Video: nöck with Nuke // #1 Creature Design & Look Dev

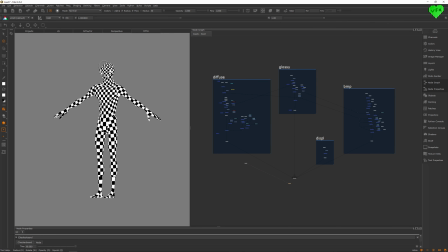(4:11)
In this case, I did not quite follow this rule, because I wanted to have a bit more resolution in the face, while sticking to only three UV tiles. But at least you can see a fall-off of texture resolution from the top to the bottom of the model. Before I get into these textures that I created in Mari, I have to mention that I'm not a texturing or a Mari expert.
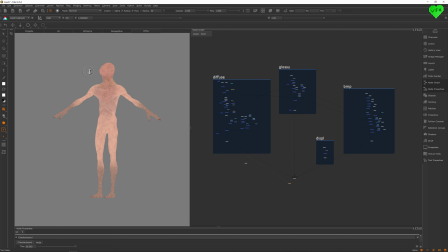(4:29)
If you're interested in learning how to use Mari, there are three online resources that I can highly recommend when it comes to texturing.
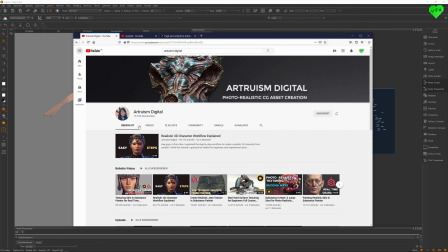(4:35)
The YouTube channel Artruism Digital, which has awesome and high-quality content, and the YouTube channel Campy3D,
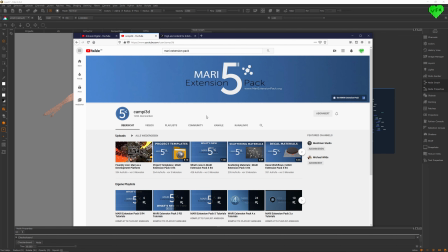(4:41)
which is the channel of the developer who's behind the Mari extension pack. this extension pack for Mari is definitely worth the investment if you are interested in expanding Mari's setup tools and make it even more powerful with features like the pattern engine, the customizable marking menus, or the huge library of tutorials that explain how to use the extension pack's awesome features.
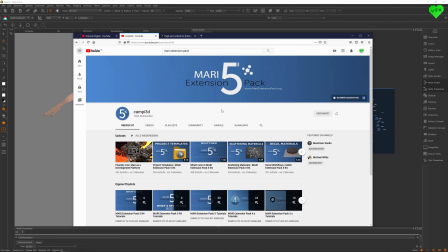(5:01)
I will leave a link to these online resources in the description of this video.
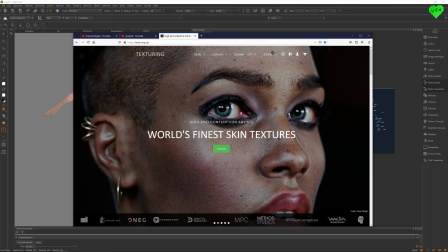(5:04)
Another online resource that I can highly recommend when it comes to high quality skin textures is the website texturing.xyz.
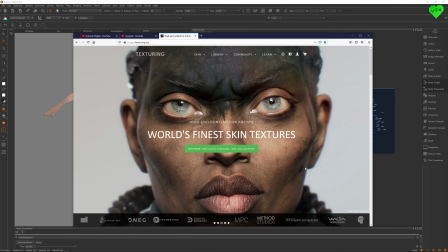(5:11)
The quality of their textures is amazing and their products are being used in the commercial game and feature film industry.
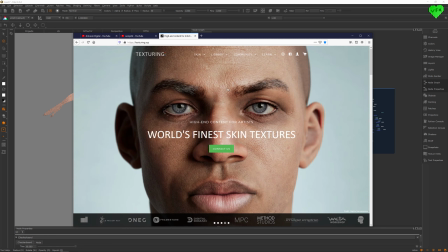(5:17)
All of the textures that I have used for the skin textures of my creature are from Texturing XYZ.
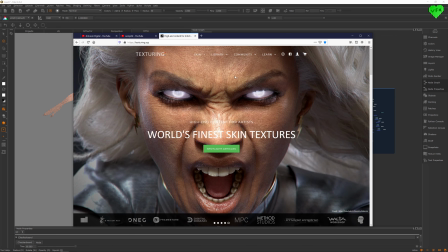(5:22)
I will leave the links to the three texture packs from Texturing XYZ that I have used in this project in the description of this video.
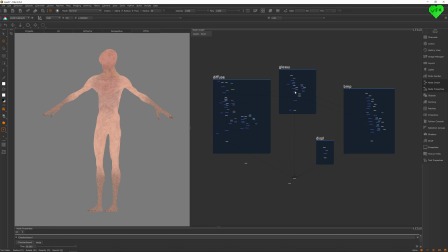(5:28)
Although I've been using Mari for a few years now I'm still learning how to use this tool and I'm excited to learn new workflows with every project I'm using it for.
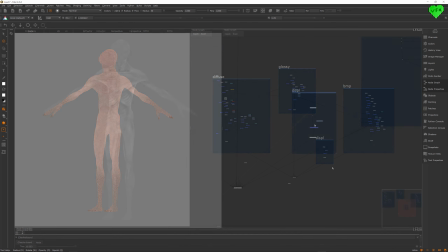(5:37)
I created three textures for this model and modified the displacement map a bit which I had previously rendered out of ZBrush.
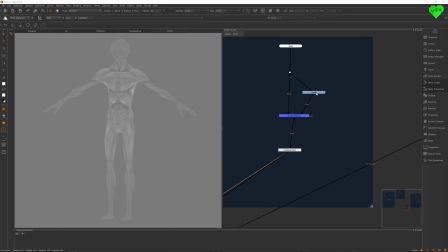(5:43)
All I did to the displacement map in Mari was just tweaking it a bit with a grade node to give it some more contrast and make it a bit darker.
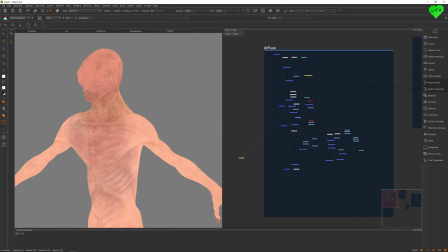(5:50)
The diffuse texture starts with a mix of a skin texture and a displacement map, which I'm using to give the diffuse texture a bit more depth. After that I added some noise nodes to make the skin look a bit older. And at the end of the diffuse texture I added even more noise and mask noise areas to make the skin look even dirtier.
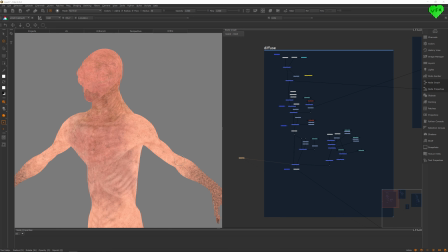(6:07)
One thing I did in this Mari project is something that I will avoid in future projects, which is having the same texture copied all over my node tree. Nowadays, I would use the Radio Node System that comes with Mari's Extension Pack, which helps you to send data from one point in the node graph to another without having the node connections going over your node tree.
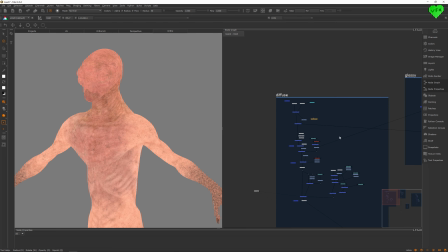(6:25)
That way, you don't need to worry about the complexity of your node tree as much, since it allows you to use less visible node connections. It's similar to the NukiPedia tool Stamps, which you should also check out if you are a compositor and you haven't heard of it yet. I'll leave a link to the stamps tool for Nuke and a tutorial for the radio node system of Mari's extension pack in the description of this video.
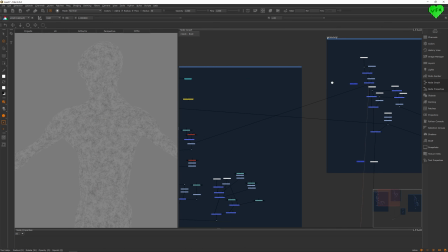(6:44)
For my glossiness texture, I just use a noise texture that I have originally created for my diffuse map, and then I added a layer of white drops and painted areas, which I created to have some areas on the model that are a bit rougher, and some areas that are highly reflective.
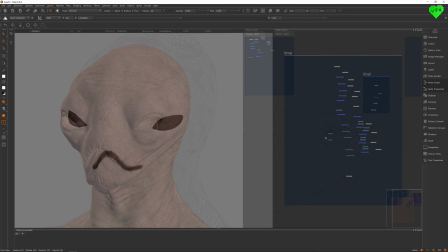(6:58)
The bump texture was painted with a bunch of photos of skin detail, and if we take a look at the V-Ray material at the bottom, and take a closer look at the face,
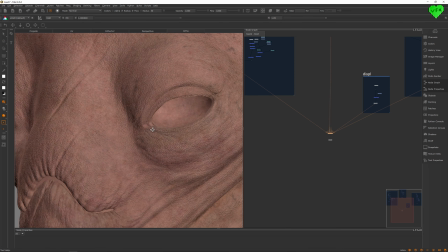(7:05)
you can see the amount of skin detail that the bump texture adds to the whole model. That was it for the texturing part of my creature's base mesh in Mari.
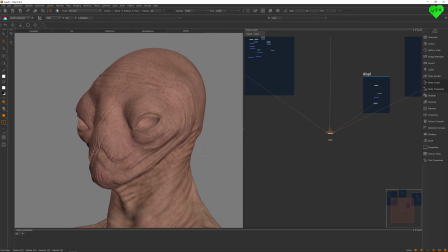(7:13)
Now I'm going to give you an overview of the shading and look development of this creature with V-Ray for Maya.
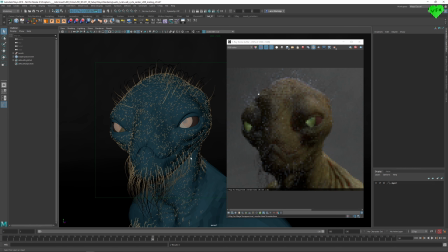(7:19)
Okay, so here we are in Maya. In the last part of this video I'm going to talk about the material of the creature's body and the material of the green reflection in its eyes. I believe these two shaders are the most interesting ones when it comes to this creature.
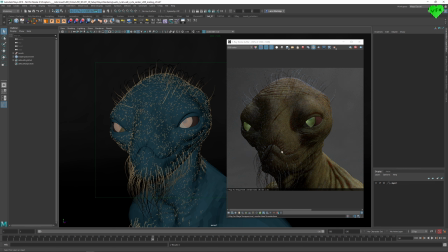(7:31)
The other shaders for the gums, teeth and eyes are just regular V-Ray materials with Diffuse Textures and Modified Reflection or Refraction Settings. I've been working with V-Ray for over 10 years now, and I've always loved the look you can achieve with their Subsurface Scattering shader, which is why I have also used it for this project.
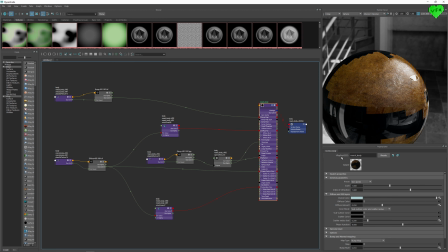(7:48)
For the body material of the creature, I took a V-Ray Fast SSS2 shader and plucked the three textures from Mari into the shader, along with some color corrections and a layer texture node.
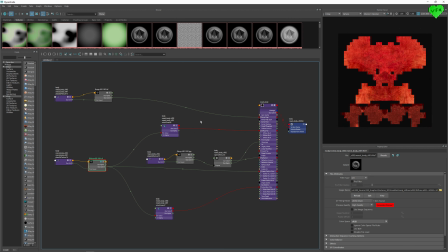(7:58)
If we take a look at the Diffuse Texture, we can see that the creature gets the green color of its skin from a mix of the original diffuse texture and two color corrected versions of it.
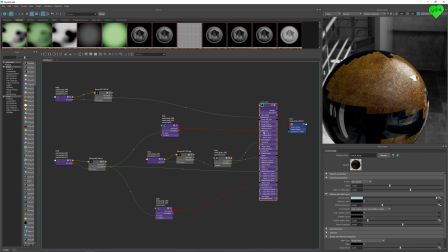(8:07)
The first color corrected version of the texture is going into the diffuse color input, the second color corrected version of the texture is going into the subsurface color input, and the untouched version of the diffuse texture is going into the scatter color input.